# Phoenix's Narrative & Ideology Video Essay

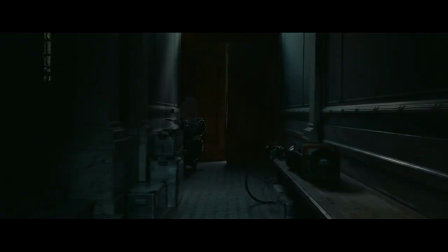This is evident in the beginning of this scene as we watch Ruben walk down and watch the beautiful
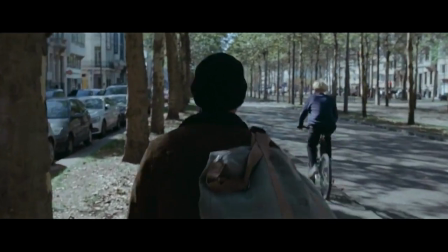streets of France juxtaposed with the sound he is hearing with the cochlear implants on.
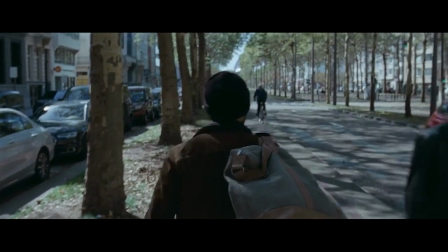The sound is distorted and compressed giving it this metallic sound making it overall quite overwhelming to listen to.
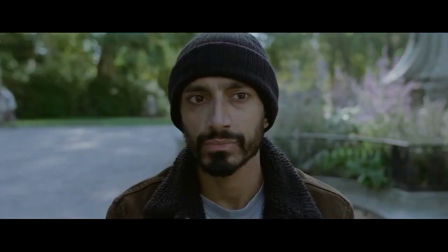Especially when Ruben looks up to hear the clock from the bell tower chiming.
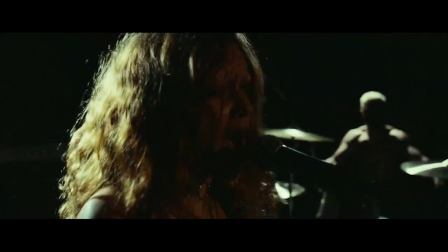But what Marder conveys to the audience is this sense of resolution as this sound is very similar to the sound at the start of the film.
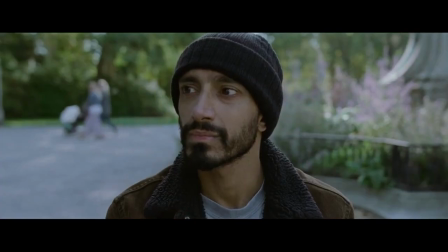As the distorted as sound continues we have this very intimate close-up on Rubin's face. Here Martin uses the Kuleshov effect.
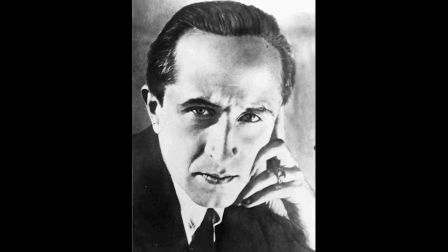Demonstrated and named after Russian filmmaker Lev Kuleshov in the 1910s, the Kuleshov effect is where rather than having one single shot,
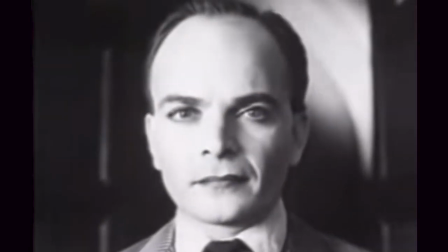the audience derives more meaning from the interaction of two shots in one sequence,
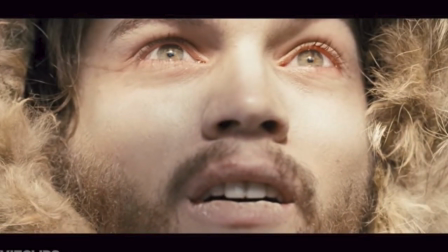one of those shots typically being a close-up of a face. It can be seen being used in many films with the convention of resolution.
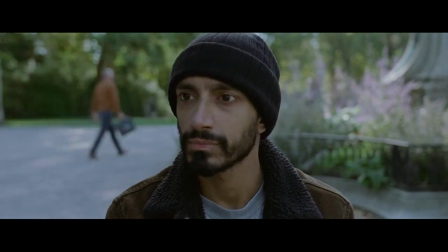In The Sound of Metal, that sequence of shots is the close-up of Ruben hearing the chiming of the bell tower,
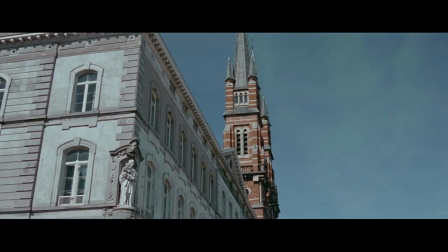then a wide shot with a low angle, revealing that the bell tower is what is making the sound,
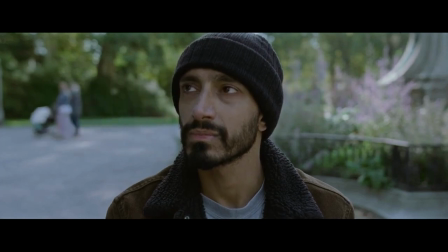then it cuts back to a close-up of Ruben's face. This sequence of shots is repeated but without sound.
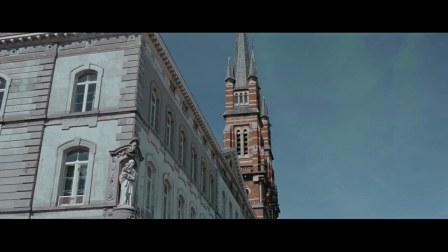This contrast of two sequences, one with sound and one without,
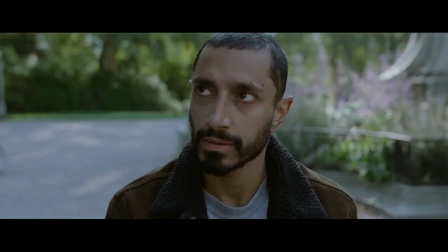is used to convey to the audience how Ruben is feeling, and ultimately, how he accepts silence.
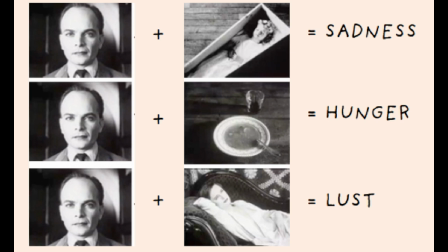The Coolashub effect tells us that the sound of the bell tower was just too much for Ruben to handle
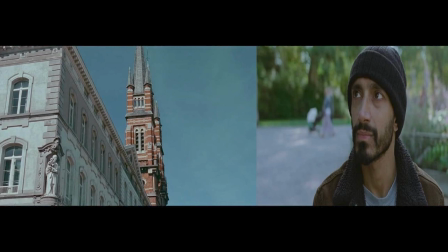because when it cuts back to the close-up of his face to focus on his emotional reaction to the sound,
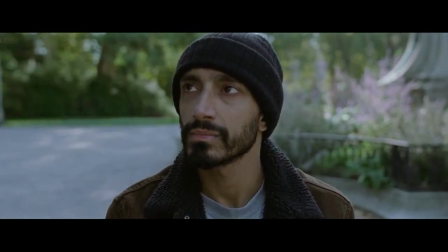the audience sees that the sound is just too much to bear. So much so he takes off his cochlear implants and it goes quiet.
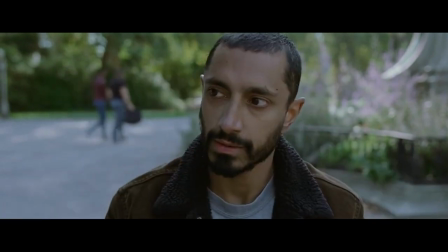It then jumps into the next sequence without sound.
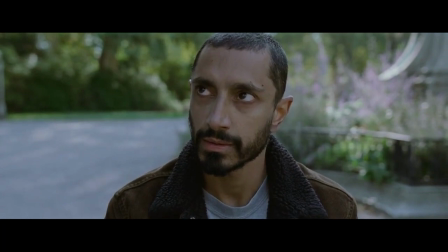We see almost this shock and relief on Ruben's face that it's gone quiet as he looks back up to the bell tower that now is not ringing. Ruben and the audience are hit with this silence and understanding that being deaf is not something to fix. This is further explored as the scene comes to an end.
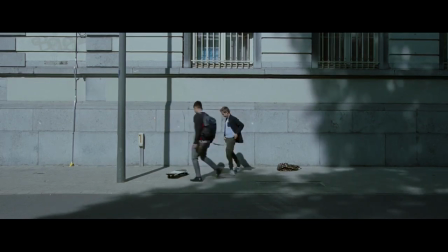Ruben sees kids across the street playing together, the same kids that at the beginning of the scene were fighting. This symbolic code used in the mise-en-scene represents the peacefulness Ruben now feels,
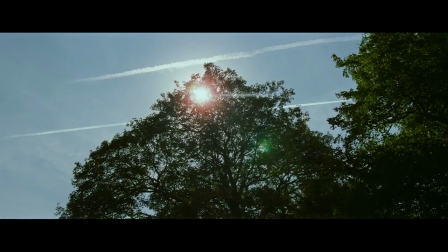and a close-up is used to confirm this as he inhales and looks up at the sky to reveal the sun shining through the leaves, symbolising this feeling of transcendence. Ruben can now sit and truly experience silence.
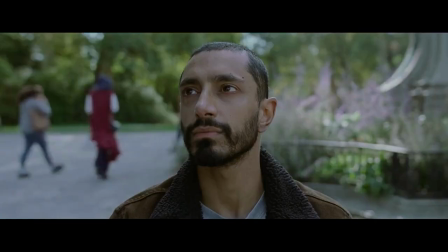The film ends in silence on a close-up of Ruben's face.
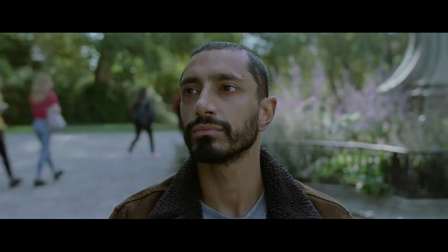Like many resolutions in movies, we don't know what is next for Ruben, but we know he has come to terms with his deafness.
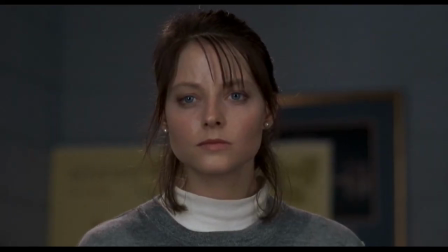Both these films show us how ideology can affect construction of films and teach the audience how to be more open-minded.